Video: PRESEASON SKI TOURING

Welcome everybody to a new episode of In The White Room. As you may know, we produced several clips for the initiative Bergwelt Tirol Miteinander Erleben in the Past. Find them below in the description if you haven't seen them yet.
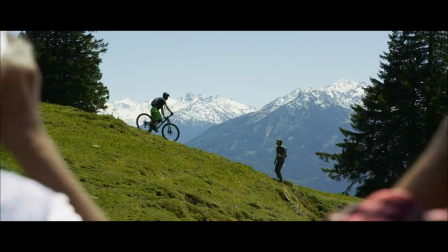Their program illustrates ways to achieve an immediate experience of nature without creating conflicts. And this time it's about ski touring on piste. But before we could head out for shooting the clip, there was a location problem to solve. Because where can you find a green slope with a tiny bit of snow in the early season?
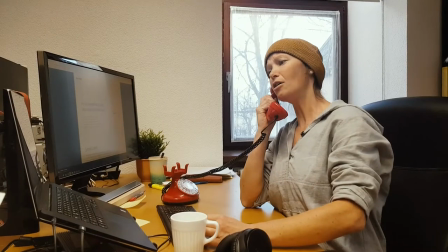So after a lot of scouting, after digging, phone calls and being massively flexible, Steffi and Joey managed to find the perfect spot.
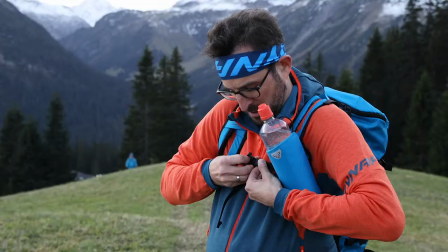So we had the location, perfect weather and our main character, Timo, ready to shoot. The only puzzle piece which was missing were the magnificent six.
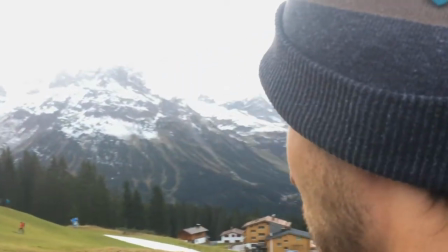As the Tyrolians are, there are a lot of them already here. We thought we are alone, but not in Tirol.
The tension of this clip is building up to the last shot, so this shot was very important.
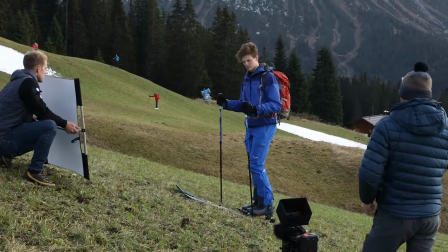So when shooting, it was essential that everybody was in the right position at the right time, doing the right thing.
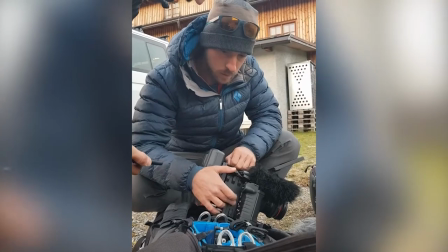So it was key to have a perfect coordination.
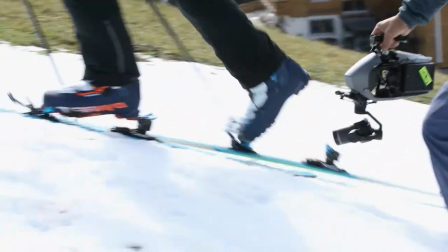So for working light and fast, we brought our modified Inspire 2, which gave us the possibility for unique close-up shots.
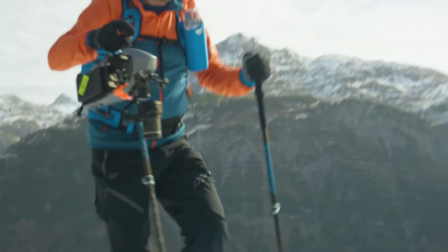One time even Timo himself was carrying the drone to get the camera as close as possible to his pose.
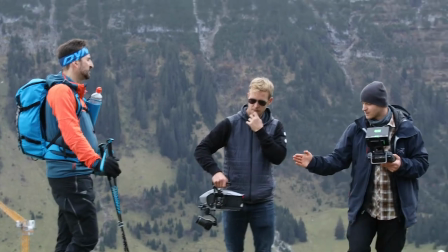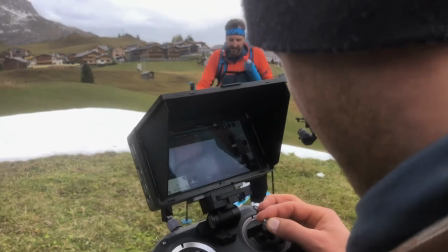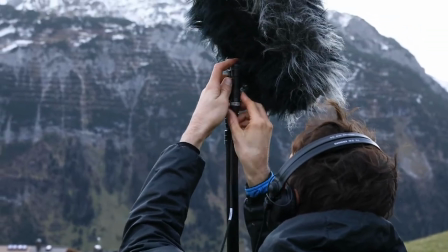As we all know, audio plays a major part in producing videos. So it was Alex's turn to record the audio. I said it was Alex's turn. Alex!
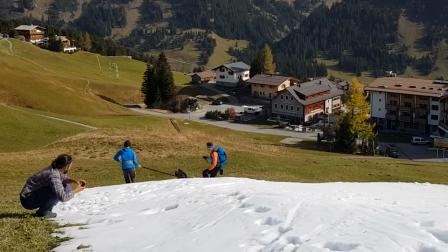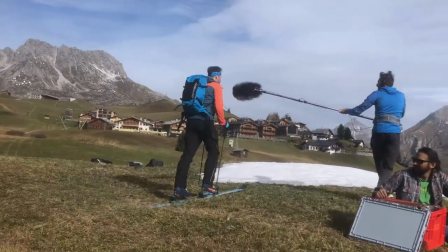The running boom operator!
After we had our shots in camera we were ready for the Pettliarsen. So if you haven't seen the video yet just click here or follow the link in the description below.
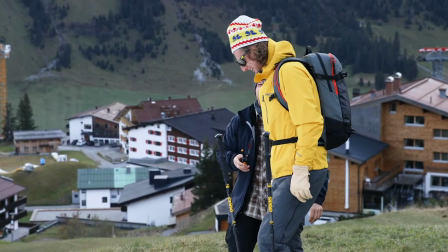All in all we had heaps of fun shooting this clip. So at this stage, I have to say thank you to everybody involved in making this video. And don't forget, here at WhiteRoom, a little of thumbs. So leave one here for us if you want to, and see you next time.
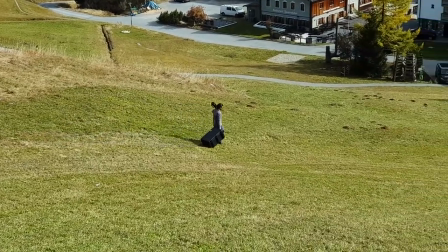Johannes, we're going to go!